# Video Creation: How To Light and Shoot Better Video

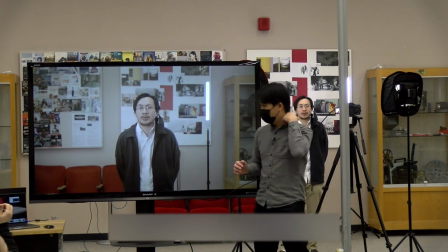[46:12]
Yes yeah so depending again it depends on the look that you're going for if you want it to be more cinematic let's use that way that word there's a gradient so one part of your face is going to be brighter another part is darker but not too dark to the point that it's
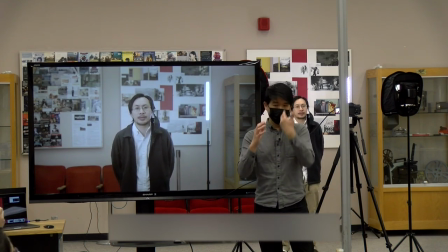[46:29]
a dramatic shot like maybe somebody is interrogating you then you get like shadows on one side light on the other side right if you wanted more corporate
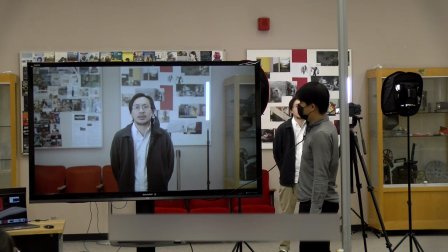[46:37]
video more just regular talking head what I could do with this just move the key light more to the center so and
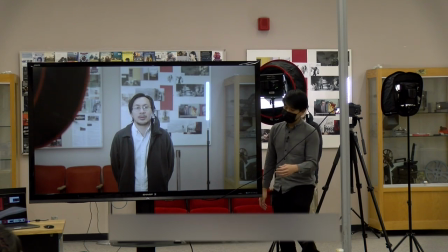[46:49]
as you can see that closer to the center the less shadows I create and then the more even the lighting in this face So it's really a matter of style choice, stylistic choice, how do you want it.
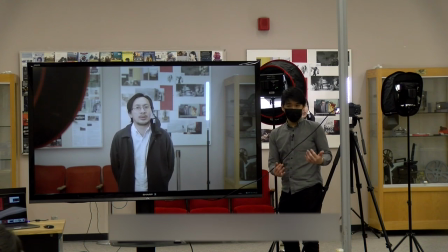[47:02]
But if you understand the concept of the three-point lighting, then you can play around with the lights, move them around to create the act, the look that you want to go for. Any questions so far? Oh, yes, right. Yeah, I can see the question actually.
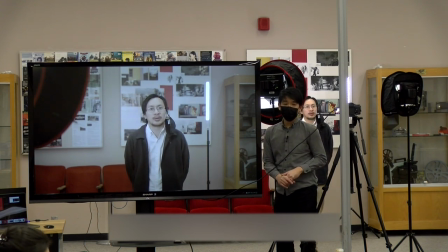[47:19]
I was going to ask what happens if you put the main light in the middle. So for example, I have a green light that I use with back cam.
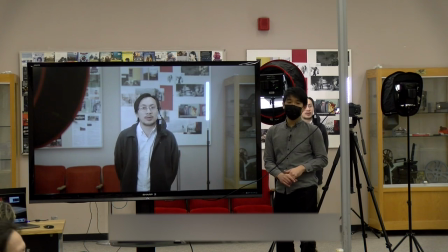[47:29]
It's always in the middle. Would it be better if I put it on the side?
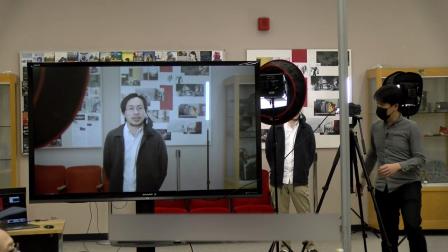[47:34]
It depends. Again, it depends on, let me put this in the middle.
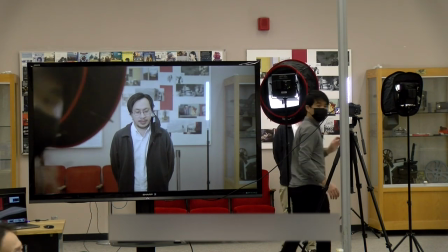[47:38]
Or even like outside filming, like should we put the sunlight on our right or left, not directly?
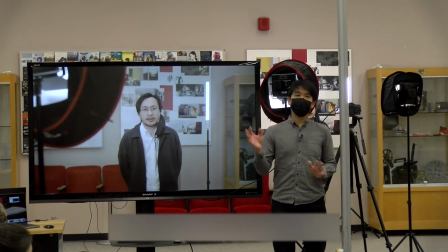[47:45]
Yeah. So there isn't a hard rule.
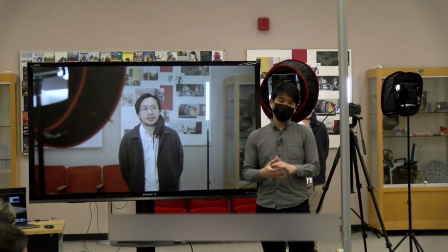[47:49]
Again, it really depends on what you're trying to achieve. right like for example if you're doing if you look at news right the news anchor
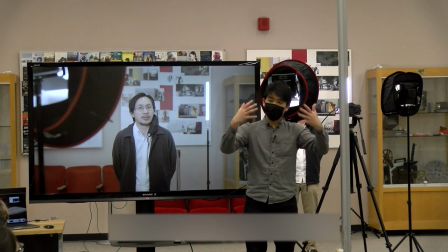[47:57]
the lighting is mostly not even right so most of the time that the light is right in front of them I you look at my makeup tutorials for example they have a ring light and they have the little phone in the middle and then that's the more even no even
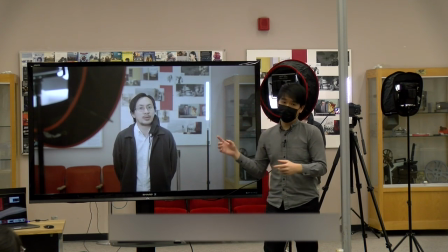[48:14]
lighting on their faces right but understanding this concept is going to help you so that you can know where to place your light so there's no right or wrong it depends
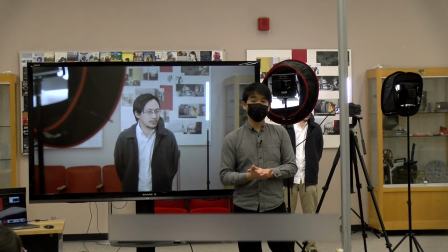[48:21]
on the look that you want to go for. This looks more professional.
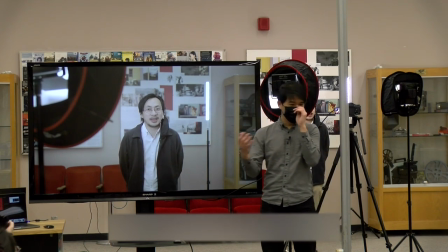[48:25]
Yeah, so this looks more cinematic like in movies and interviews, professional interviews is what you see right. If you have a light right in front of you it looks more like a video cam quarter look. Yeah, yeah you create more 3D, more make the scene more than 3D,
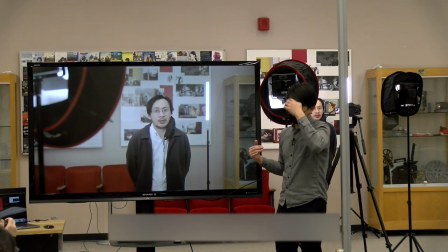[48:42]
three-dimensional when you add different lights yes yes
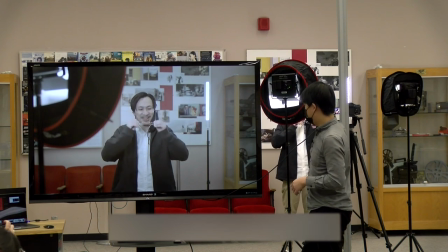[48:51]
that is another one this is actually the best example because Tim's wearing glasses so so
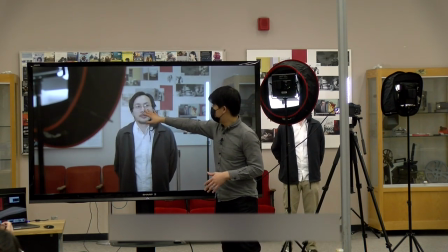[49:00]
right now this is kind of pleasant right sometimes let me take away that softball
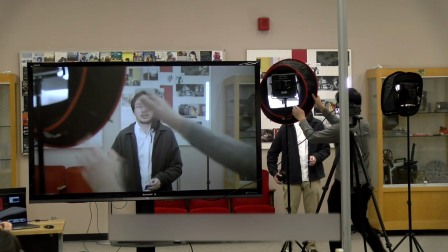[49:07]
And I'll talk a little bit about what do you do. Sorry.
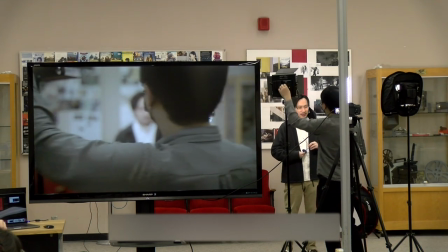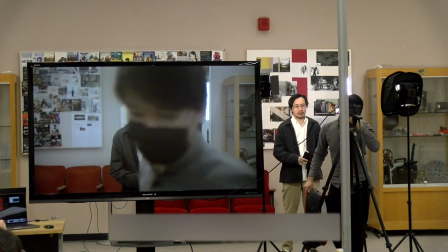[49:20]
Okay, so what do we have here?
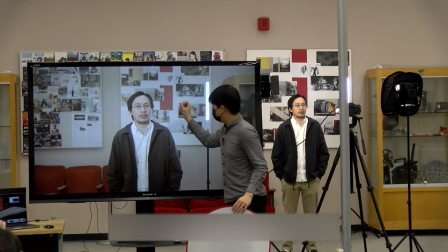[49:26]
So, at certain angles you can see that there's a very hard spotlight on the eyes, right?
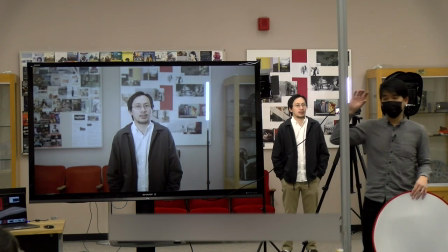[49:31]
So that's because the light is we call that hard light.
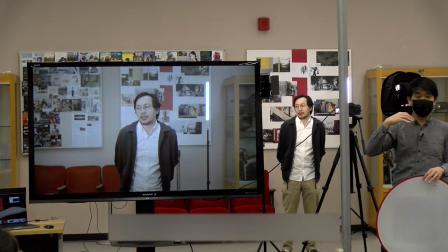[49:37]
Hard versus soft lighting. Hard light is just harsh. It just hits you. Like sun in the mid-afternoon at 12 p.m.
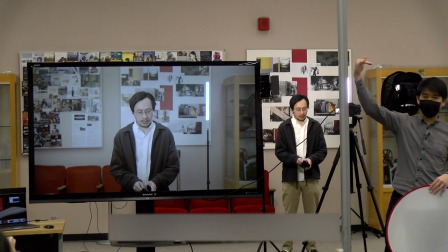[49:46]
It's hard like because it's just hitting down on your heart.
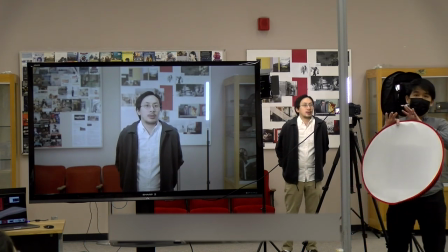[49:48]
When it's cloudy, photographers like it because the clouds act as a big soft box on a beat.